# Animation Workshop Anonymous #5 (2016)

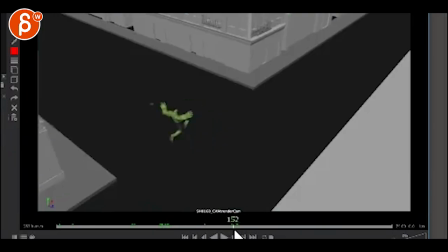[12:30]
You got to climb, you got to run, like you got a big jump. But this goes back almost into a run.
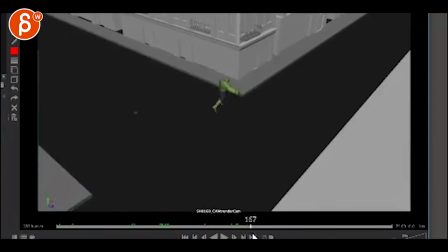[12:36]
I mean, it's a bit of a slide, which is not as interesting. And I think having a momentum and then getting that momentum stopped by a wall and then reacting physically to that would be a cool showcase there.
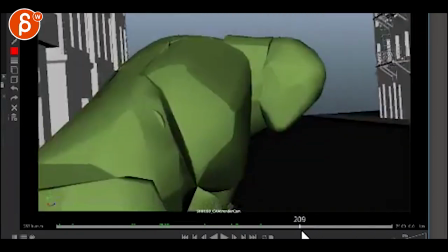[12:47]
Then that's cool. Then you get into that.
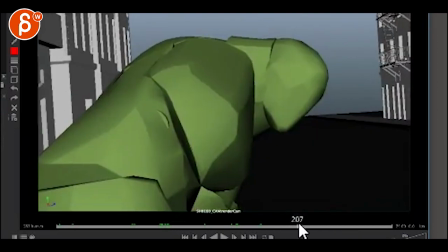[12:51]
The POV, just make sure that, you know, either the head is still turning or here we're staying put. Because this to me seems almost like an implied POV. You're looking, and now we have this.
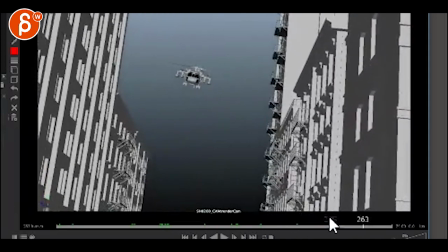[13:04]
I feel like, well, I'm looking through the hog's eyes. So having the snap zoom is a bit weird.
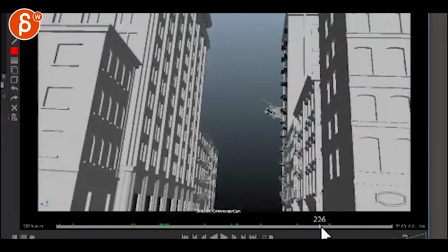[13:12]
And that continuous rotation. What you could do is maybe start around here, only go this far,
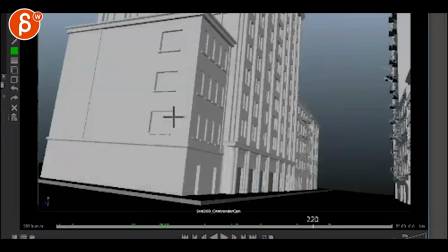[13:22]
but you would have a Hulk here. Rawr, that's my Hulk from the back. Rawr.
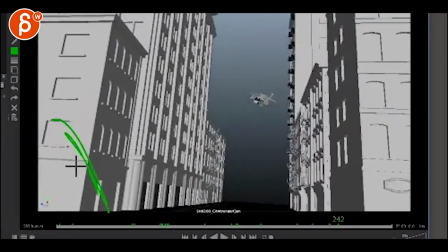[13:41]
So it's an over the shoulder, and then he would still be around here-ish. And then you can snap zoom in there.
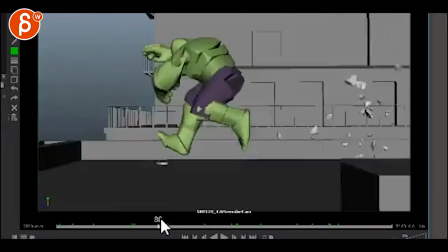[13:50]
Yeah. Cool, it's super cool. This is awesome, by the way. Pew, pew, pew, pew, pew, pew, pew.
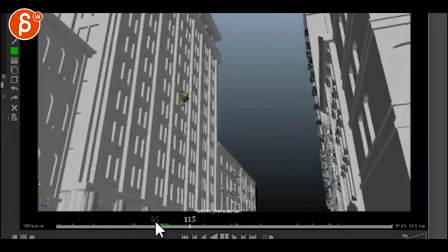[13:56]
It's cool.
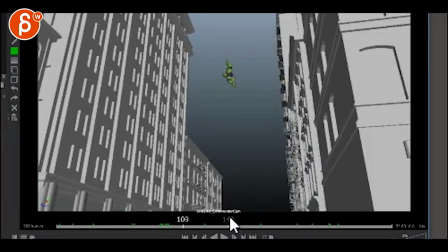[14:00]
So yeah, my thoughts. Yeah, let me know what you think. Any questions, concerns, bribes, let me know. Thank you. All right. There's an email. You can sign up. You can start whenever you want. You can submit whenever you want. You get 16 submissions. Either way, a like and subscribe would be awesome. All right. Thank you.